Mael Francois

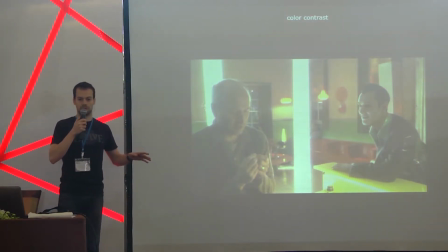(49:09)
If you look at the environment, we could think that the environment is doing
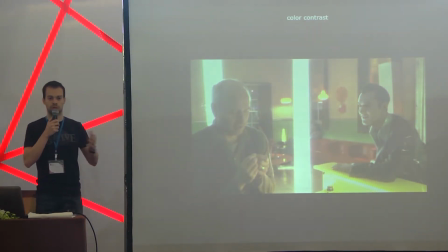(49:15)
whatever you should never do, which is bring a lot of bright and very colorful elements. But it's very efficient because the environment is going to use blue and green colors, which are cold or reminiscent of a synthetic or
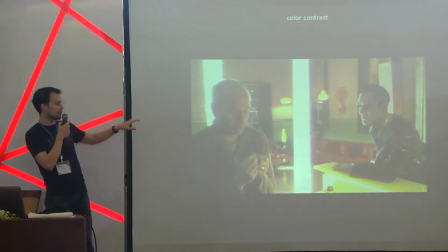(49:35)
artificial material, and a lot of very bright and warm colors like yellows and reds, which we can link to a more natural and
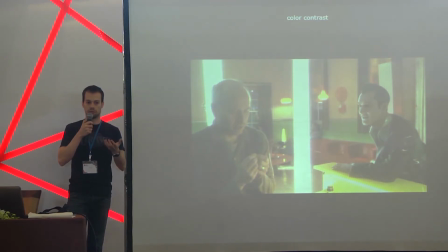(49:48)
can link to the flesh or more natural or human or animals.
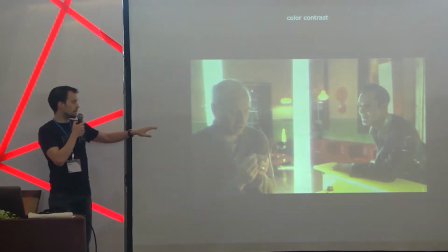(49:55)
So what they are going to do is that, as you can see, most of the most of the warm elements are around the robot.
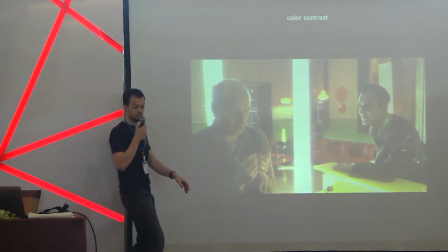(50:08)
Like we have, whoops, I'm going to use that.
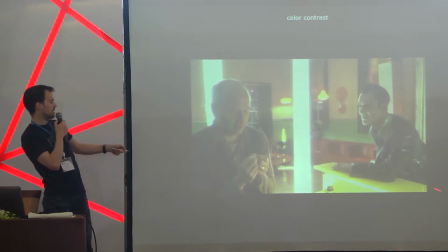(50:13)
We have this yellow, I think it's a piano or a bar, but it's very bright yellow. We have this red sofa. We have this very bright yellow lamp and this very big
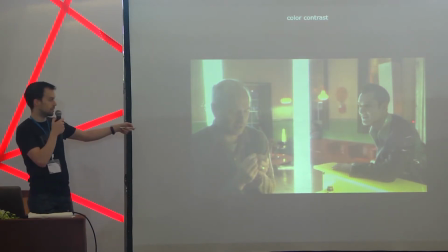(50:31)
red area and a very warm area on the wall. And we only have this green area here, only this area of cold.
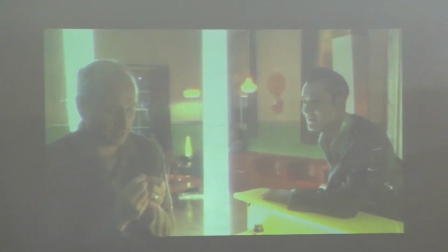(50:42)
Whereas there is a separation here between the right and left side of the image. So the right side of the image mostly has warm colors in the background, whereas the left side of the image has neutral colors or cold colors,
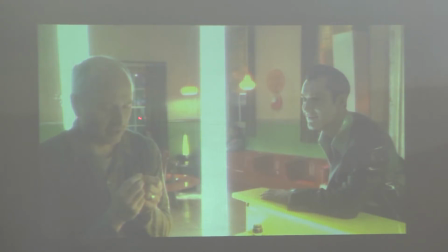(51:00)
but not that much of warm colors. Like we have blues, we have green, but not that much of yellows or red. And the reason is very simple, is that we want to make sure that this character appears like a human and this character appears like a robot.
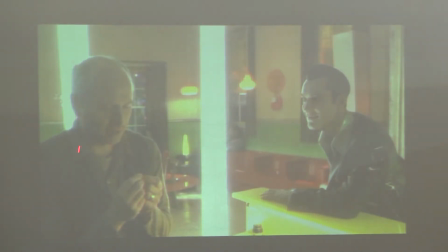(51:18)
So what we're going to do is that we're going to lit this character with a warm light, so we can see that he has some kind of maybe like a low temperature, like yellowish, reddish light, which will give its skin a lot of life,
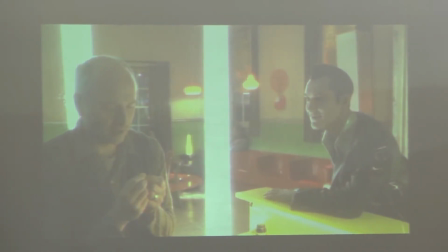(51:35)
because if you light a character with a warm lighting, it will give him life, so it make him appear more lively.
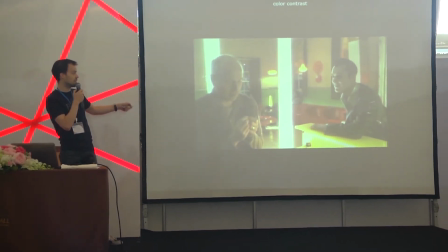(51:43)
So this character appears more human. Whereas in the case of Jude Law, he's being lit by a blue lighting and a red lighting, which are synonym of very artificial lights,
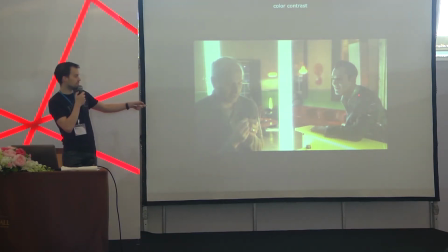(51:59)
and is also wearing this kind of very like small greenish shirt and this kind of a leather jacket with a lot of reflection. So by having him having all these synthetic components
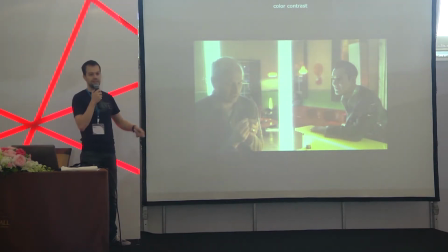(52:15)
and being lit by these very cold lights, we make sure that he appears green, and to make sure that he appears even colder, we put him on a very warm background.
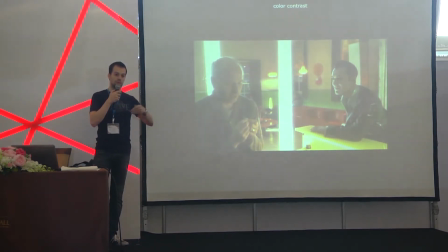(52:29)
So we create a contrast between a warm background and a colder character, which will make sure that this character appears as synthetic.
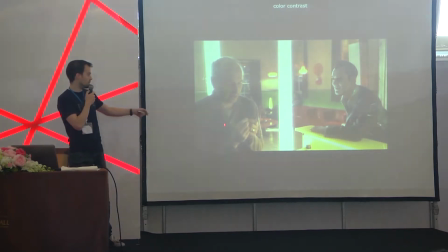(52:38)
We can't believe that he's a robot. Whereas for this guy, it's the exact opposite. We have a warm character on a cold background or neutral background, which will make sure that he appears warmer. So we create a contrast between this guy and this guy just by playing with lighting.
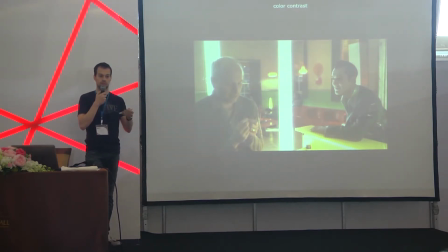(52:58)
And this contrast is being used to make sure that in the story we understand that this guy is a robot,
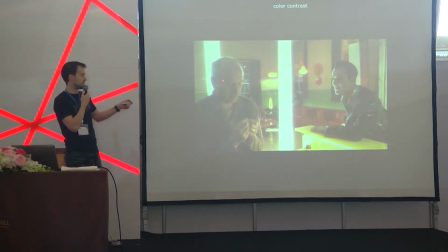(53:07)
he's not human, but this guy is human.
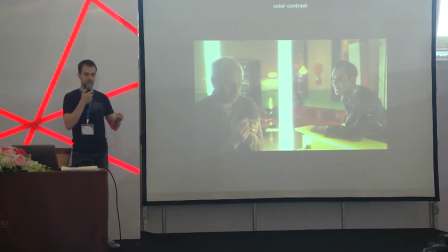(53:10)
And then to make sure that there is a difference, that they are part of two different worlds, we draw a big vertical line to cut the image in two, and to make sure that, okay, we have two worlds here. We have the human world and we have the robot's world. So again, this is a very nice composition of image.
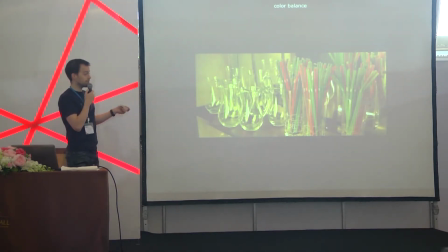(53:31)
This image is from Amelie. And for me, it's a very nice and very subtle way of using color balance.
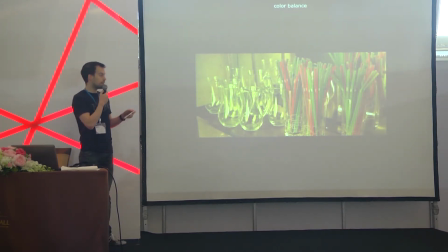(53:43)
Why balance?
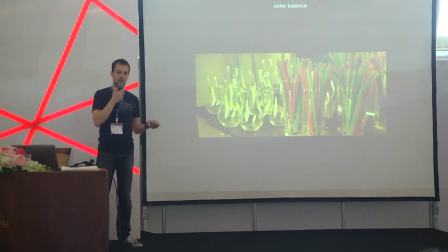(53:45)
If you use a lot of elements or a lot of principles in one part of the image, you will draw all the attention only to this part of the image,
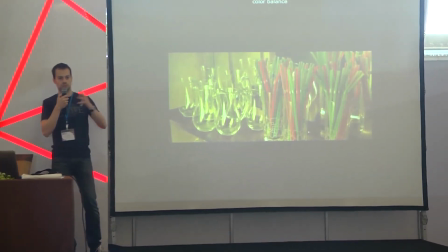(53:57)
and sometimes you will lose whatever is happening for the rest of the image,
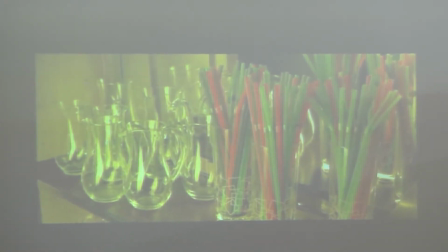(54:02)
or you will lose the dynamism that you might want to have for the next shots. So you might want to avoid that. It's always nice to have some parts of the image which are more important, but you always want to keep some balance between the two.
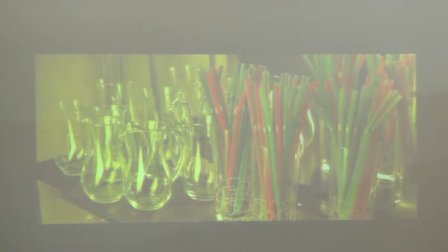(54:17)
So for example here, this image is doesn't really have any purpose in itself.
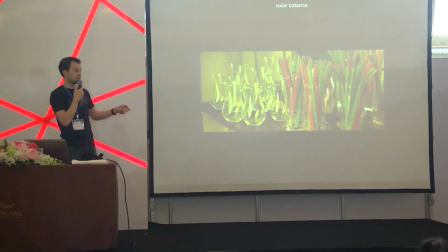(54:25)
The only purpose is not the image itself, but the theme it represents.
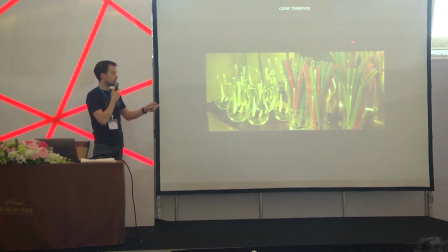(54:31)
There is no central part to this image.
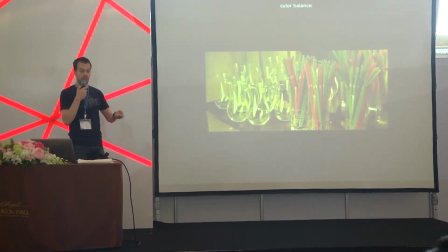(54:37)
Every element is as important as the next one. The goal of this image is to show that the character,
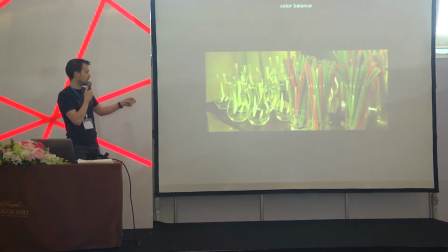(54:46)
the hero, is kind of a maniac,
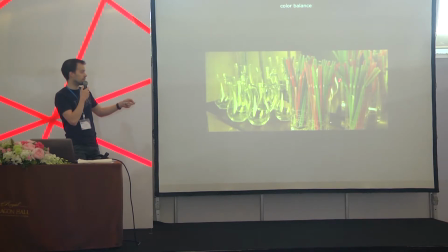(54:49)
always putting every object lined up and always like organizing them in the same manner.
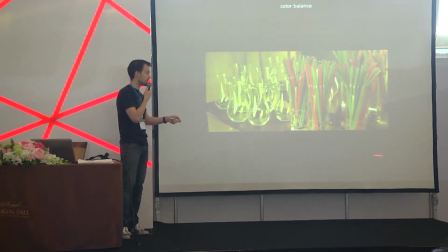(54:56)
So there is no reason to have maybe this glass being more important than this one.
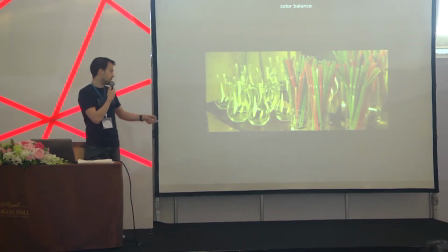(55:04)
So what we do is that we have all these empty glasses here,
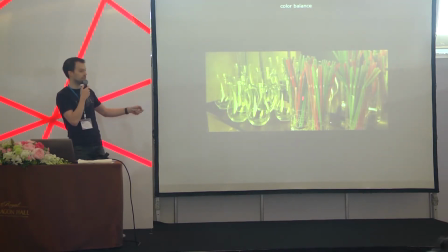(55:09)
and we have these glasses full of straws.
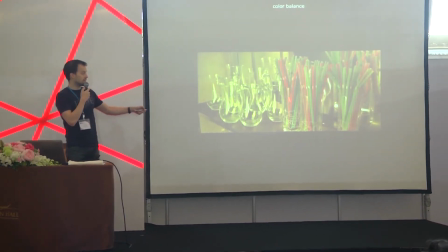(55:15)
If we only had the glasses full of straws here,
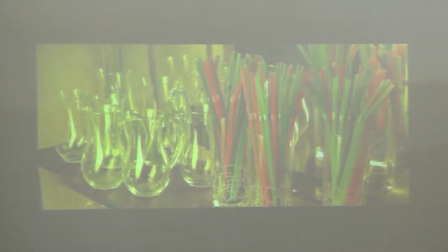(55:20)
we will create an imbalance in the image towards the right, which will not be good because the purpose in the story is to make sure that we'll see everything.
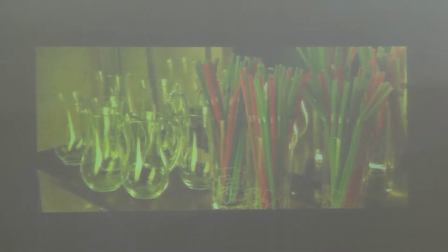(55:31)
So what they do is that instead of having one bright patch of colors, for example,
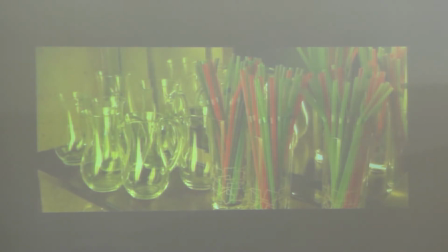(55:36)
instead of having only green or only red straws, they are mixing them up. So by mixing them up, they kind of neutralize them. They make sure that we keep a balance between the colors.
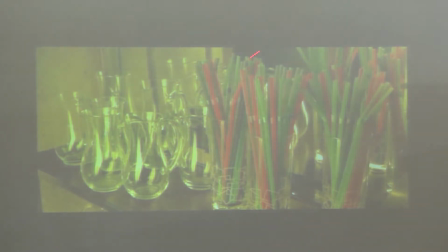(55:52)
And while we have a balance on the right part of the image, we can see that we need to have a balance on the left part of the image as well, because all the straws are on the right.
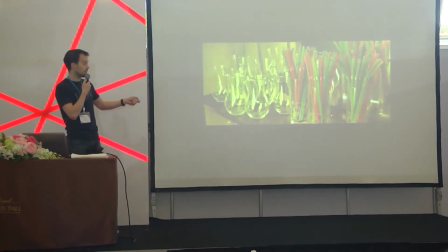(56:04)
So if we only have colors on the right part, we'll still have a balance between left and right.
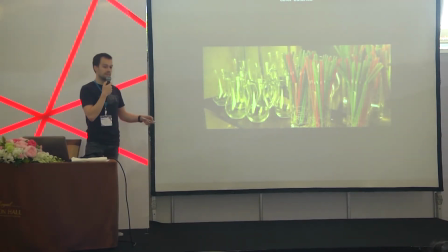(56:10)
So what they do is very simple, is that even though everything here is made of glass,
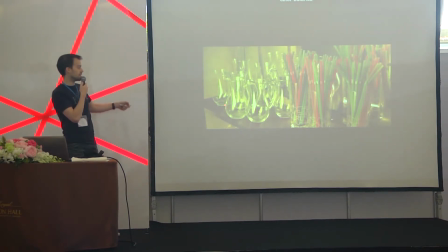(56:17)
we can see that the empty glasses are way more reflective than the full ones. So by just making sure that we have a reflection on these guys, and we have almost no reflection on these guys,
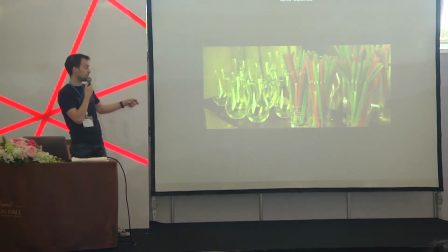(56:37)
but we have the colors here and the reflection here, we create a balance between the two parts of the images. We have the right part, which is using color contrast and color
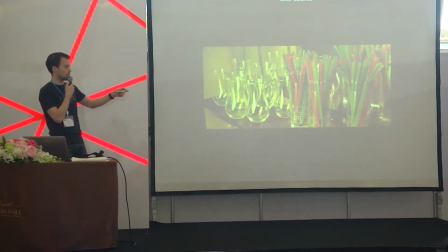(56:51)
complementarity to make sure that we give an importance to this area. But the left part, in order to keep a balance with all of these color, is just going to use reflection and to use contrast in values.
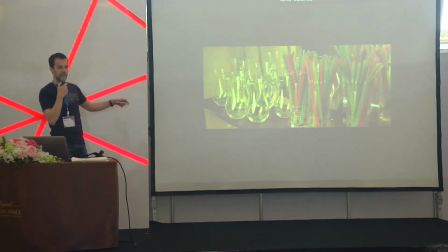(57:07)
This part here is kind of flat. We don't have a lot of difference in value. We have a difference in colors, but we don't have a difference in values. This part here has more contrast in values.